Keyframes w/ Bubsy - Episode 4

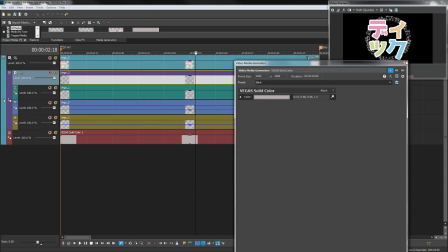(3:55)
So this is the color I chose for the text, which it's masked in,
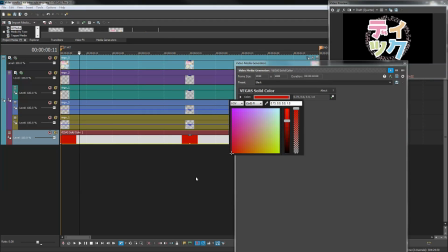(4:00)
so I can literally change the color of this solid color, and it changes the color of everything on that layer,
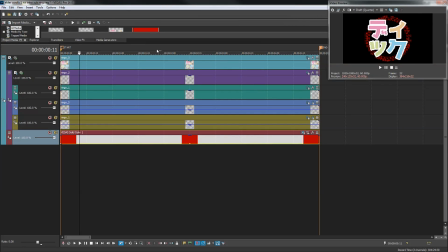(4:06)
which is just helpful because it means I can make adjustments without having to like go open multiple images.
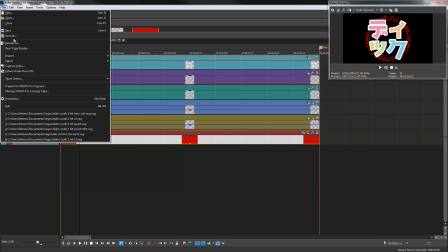(4:12)
It's just a fucking simplicity thing.
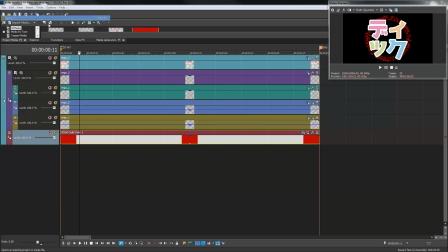(4:14)
It doesn't actually make much of a difference. So the other project, this project is a sub-project of, is, oh god, which one is it?
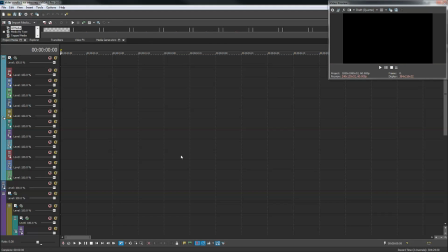(4:23)
I think it's this one. It's called Intro. And yes, this looks like the right one.
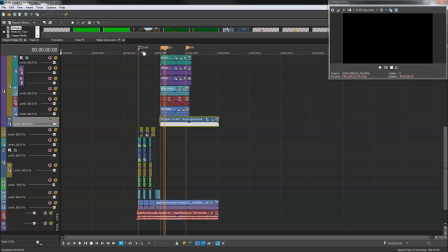(4:30)
So this is the introductory file.
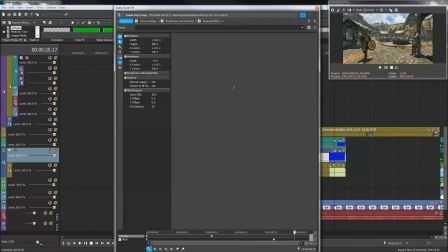(4:33)
Most of it is just green screen footage done in Skyrim, Morrowind, and Oblivion, which was a little bit tough.
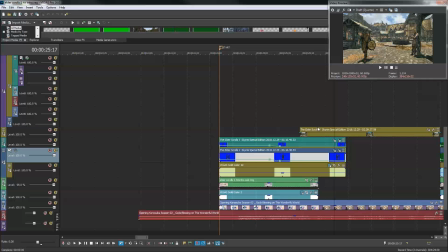(4:39)
I had to set up a green screening studio in all three fucking games, which was just like too much goddamn work.
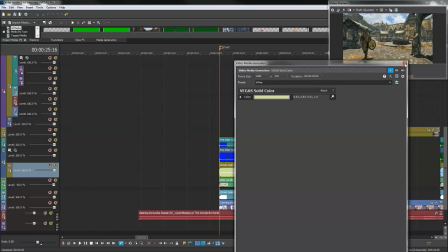(4:45)
I then
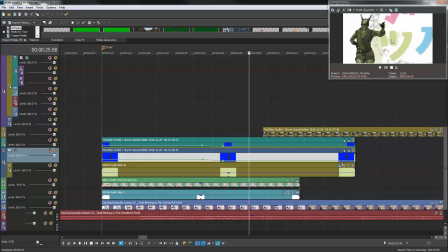(4:48)
color corrected each character to kind of match one of the colors of the Japanese characters in this, which I think says like oh god, I don't remember. It's like a hot meme or something stupid like that. Just something fucking dumb. Like I always just do that. I just pick out some goddamn stupid Japanese phrase.
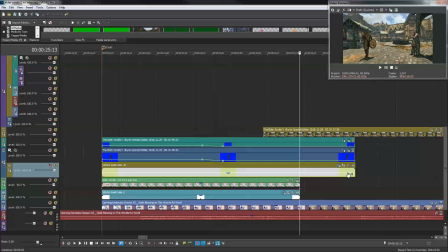(5:04)
Uh, and they have a shadow that is the color, this color right here, which is once again a mask.
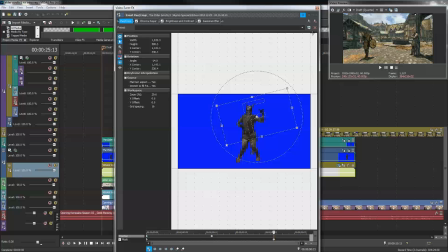(5:12)
Where the I use this as a like a basically I can just show you.
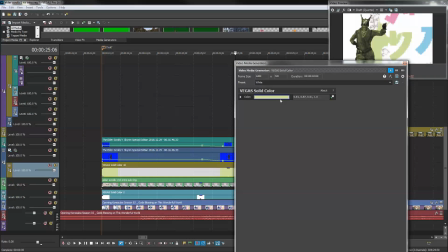(5:17)
You see how the thing color? I'll just make it red so you can tell.
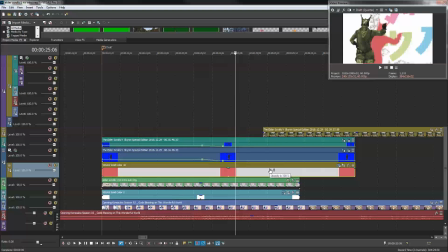(5:21)
Yeah, it's just a shadow that is a mask of the character that's projected onto a slightly different orientation on the plane and then made partially transparent to give the effect that it's a backdrop kind of shadow.
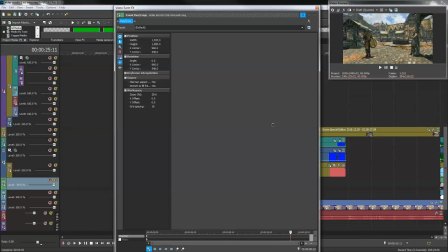(5:33)
The ring itself, which once again this is the sub project from before, with its little animations and stuff.
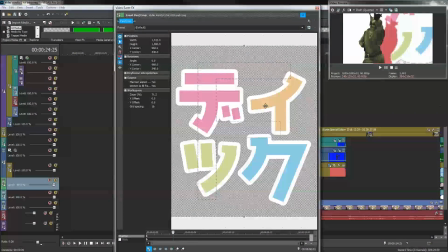(5:41)
Man, it's really hard to see the ring because of the color.
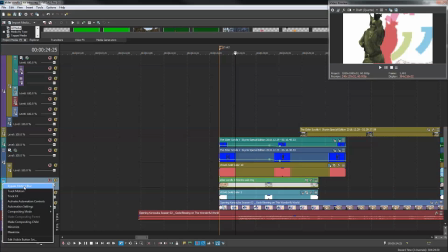(5:47)
It is projected in 3D to make it at a weird angle and stuff, and the angle changes with each shot,
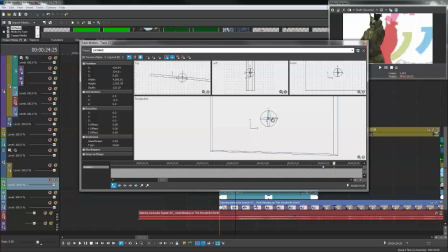(5:54)
so you can kind of see that here, or I can rotate it and it'll change orientation and stuff.
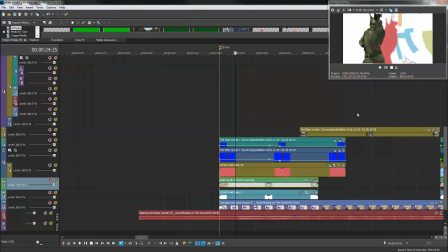(5:59)
And yeah, it looks. I thought it looked cool. I liked the way that turned out. It was very satisfying.
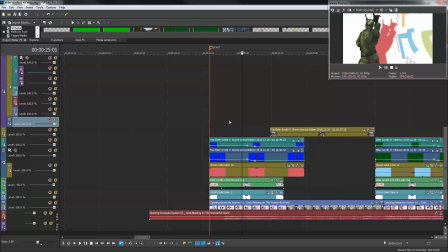(6:03)
It's too bad it's only on screen for all the work I put into it. It's only on screen for like literally.
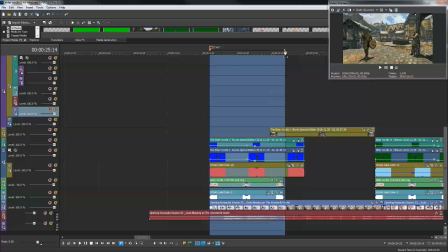(6:09)
Let's see how many frames. Like probably 15-20 frames times 3.
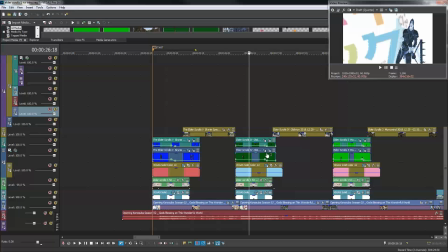(6:15)
Yeah, each character is more or less the same thing, just, green screen. The Oblivion green screen's awful.
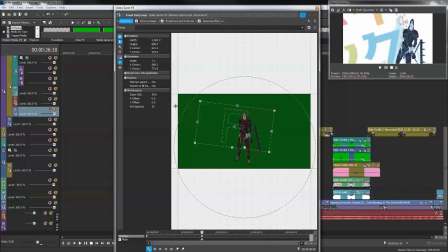(6:20)
Look at that color. That is a dark green, and it does not chroma key well. There's like, this chroma key is fucking terrible.
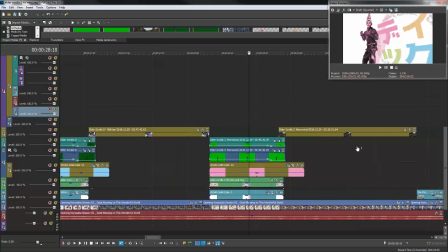(6:27)
My god, Oblivion is such a big oof sometimes. Morrowind's green screen is actually the best. I mean, it's fucking perfectly green, solid. I had no problems with that one. Oblivion and Skyrim's was good too, though I had to make some adjustments to it.
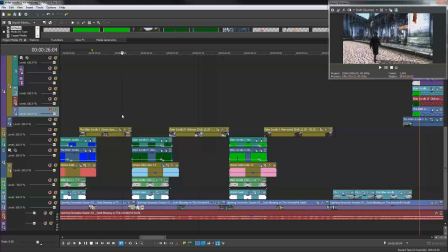(6:39)
The other things are just shots, free cam shots, various things and settings.
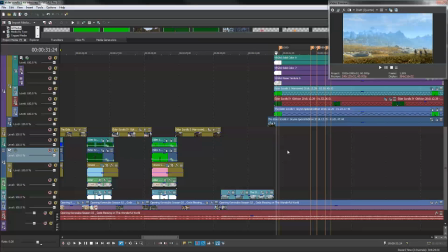(6:44)
Kind of matches the Konosuba intro if you hadn't noticed. The last thing is this logo bit, which, boy, has some layers, doesn't it?
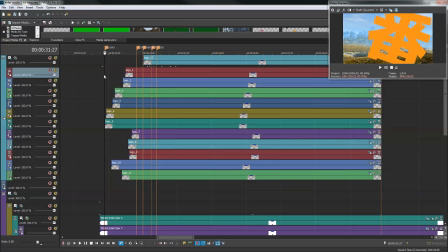(6:52)
Fucking garbage. Every letter is its own image, and it's all animated in.
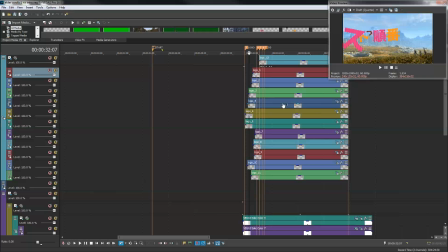(6:57)
I think the images are pretty big, too. I can't remember the exact dimensions, but looks like it was...
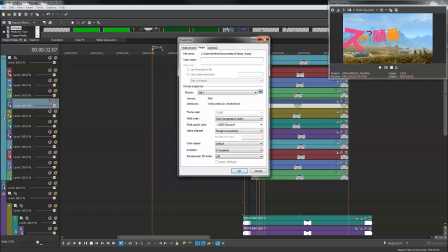(7:08)
it's only 1920 1080. I thought I did that in 4K or something, but I guess I'm retarded.
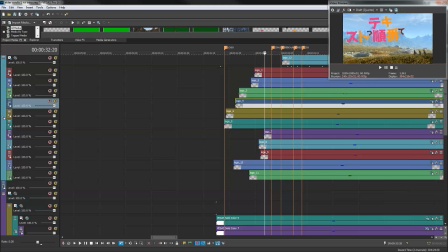(7:12)
Yeah, the intro, so the logo is also a big-ass GIMP project, which I'll pop open real quick. And it's animated layer by layer very carefully to try to mimic the style, though the Konosuba intro is done with a 3D effect, which I really can't do with Sony Vegas, which is disappointing.
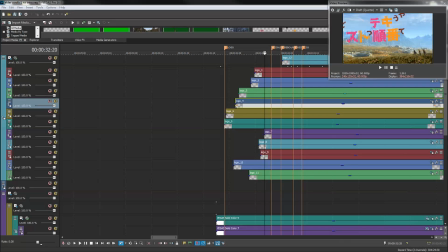(7:30)
I recently upgraded to Sony Vegas 16, kind of expecting it to be a big step up from 13, and it is, honest to God, the same piece of software. It looks nicer, and it runs a little better sometimes, but it's the same piece of software. I kind of feel ripped off in a little bit, because like I really expected,
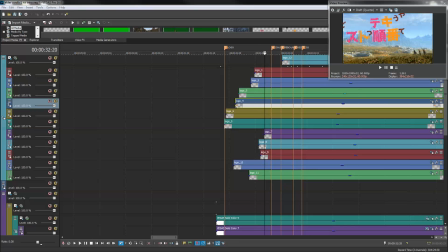(7:52)
a lot of improvements from 3 different versions of the software, but not really. Yeah, here's the, wait, no, where is it?
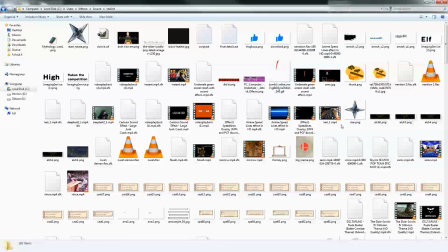(8:02)
Oh yeah, here it is. So this is the folder with all the project source files, quite a lot.
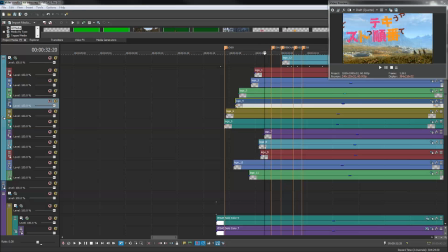(8:08)
And where is that file for the intro? I honestly can never find these fucking things. It's a mess. It's a big mess. Let me just sort it by date. That'll help, probably. Maybe, if I'm lucky. Or it won't.
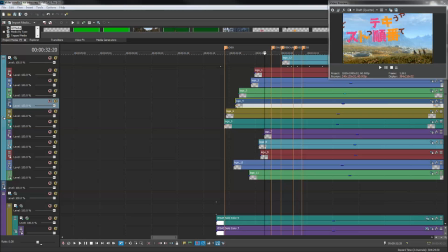(8:26)
You know how that'd be. I think it's that one. Yeah, it looks right. Okay. 1 second. It's loading. Yeah, so that's the logo.
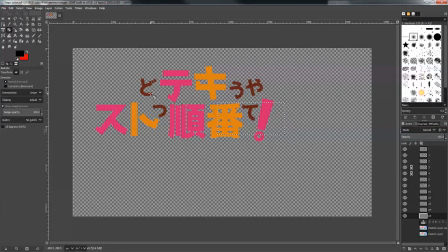(8:39)
God only knows what it says in Japanese. I can't remember once again. Probably something like Thanos Daddy. It's funny because I spent a lot of time like working on getting these like logos just right,
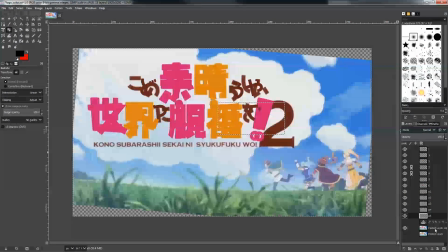(8:54)
because it's supposed to look exactly like Konosuba, which you can compare it. In fact, so this is my logo and this is Konosuba's logo. It's fucking really similar, but it is definitely different text used.
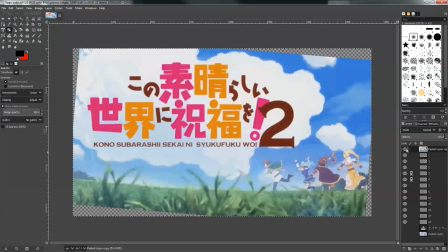(9:08)
So I mean, it's a lot of fucking work to do these stupid logos, because they have to fit the style and design, and it takes some time to put those together.
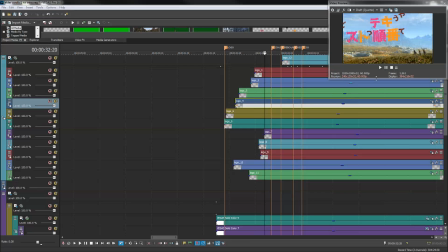(9:17)
But I was happy with how this turned out. I did adjust the colors and stuff a bit, and so the other thing about this shot is kind of hard to see, but there's these 3 characters running in the bottom right, and none of them are actually in the scene.
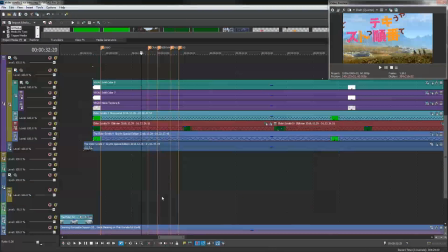(9:31)
They're all green screened, and they're all from different games.
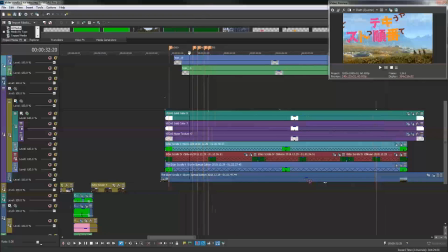(9:34)
So I have a character from Morrowind, a character from Oblivion, and a character from Skyrim, all running in this
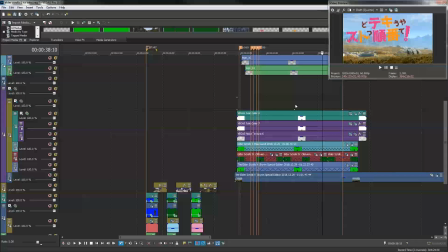(9:43)
basically panning shot right here, with a bunch of little adjustments to their feet and stuff to make them.
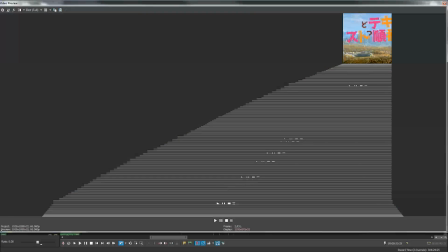(9:49)
I'm gonna have to make this full size to kind of get a good idea. like their feet are like partially masked.
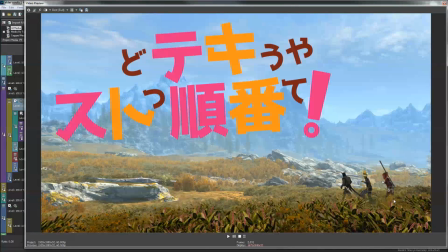(9:57)
And what I did was I took a noise texture and made the mask a noise texture that kind of moves to the right as the camera pans to give the effect that the grass is sort of like in front of them, but obviously you can see partially through it. So like you can see, I hope you can see my mouse. Can you?
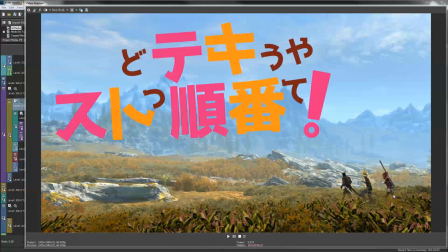(10:14)
Yeah, you can see my mouse. Like right here, you can see that her leg goes in, but you can also see her foot here. Like it looks like there's some depth to the grass itself that they're walking through, and the effect is okay. It's not perfect. It definitely could have been better, but for what it was, I thought it worked out quite nicely.
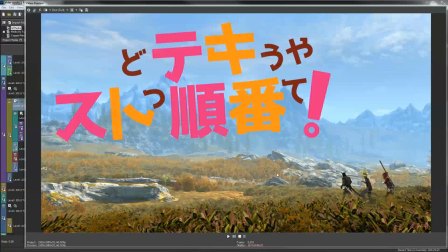(10:31)
And this was a pain in the dick. It really was. This took forever to do, and it's only on screen for a few seconds, and I don't even think most people would notice it. But hey, you know, details. That's fucking video editing in 2019, boys.
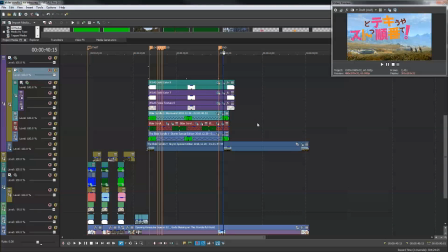(10:46)
And that's about it for the intro. We only have the other 9 minutes of this video left to go.
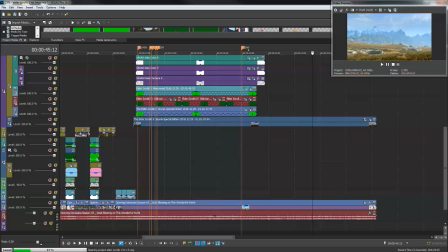(10:54)
So let's jump right to that. Okay, what's next? We spent 10 minutes on 1 minute of footage.
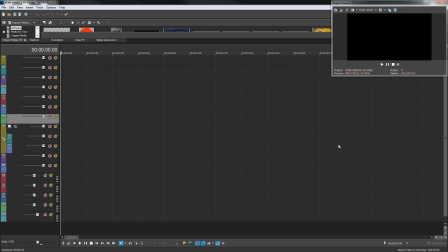Boys. Come on. Oh, man. Vegas, please.
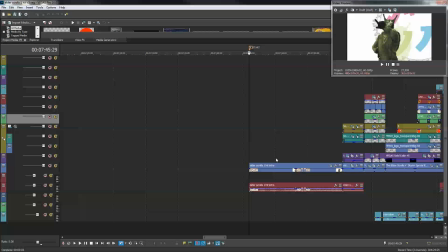(11:12)
Don't crash. Golly geez. It does not like this project right now.
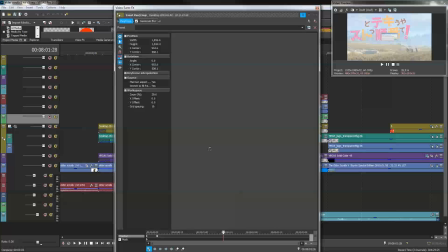(11:18)
Alright, so these crashes, once again, these crashes are all fake. I just basically recorded a crash in Oblivion,
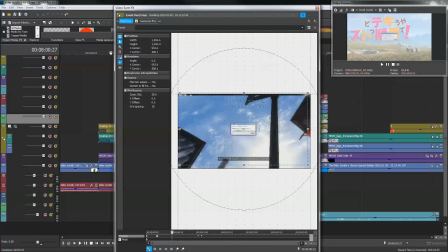(11:24)
which I think I summoned in a million items to crash the game on purpose, and then I recorded it and panned it.
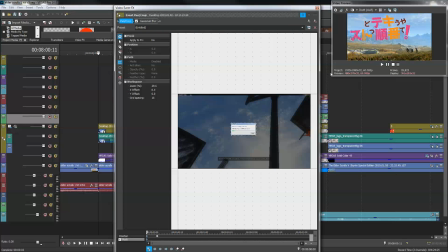(11:30)
There's actually a mistake here.
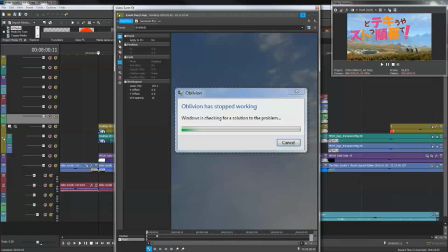(11:32)
So there's one mistake in this video that I didn't fix, that I just straight up didn't fucking notice until after I'd rendered the full 4K version. And that is that this line here, this mask, that masks out the background here,
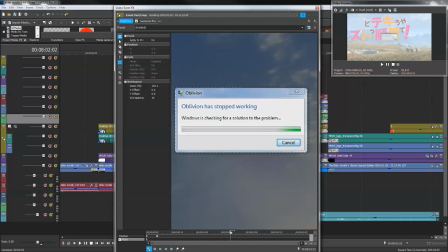(11:49)
the fucking size of this window changes by a few pixels right here, and the mask doesn't update to compensate for it, because I didn't fucking notice it, because when I work on these videos, I don't preview them in real time.
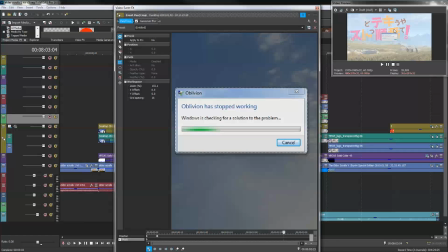(12:04)
My preview window is like this almost the whole time, or I can't fucking see anything, and I can only find out when something's wrong when I render the full resolution version.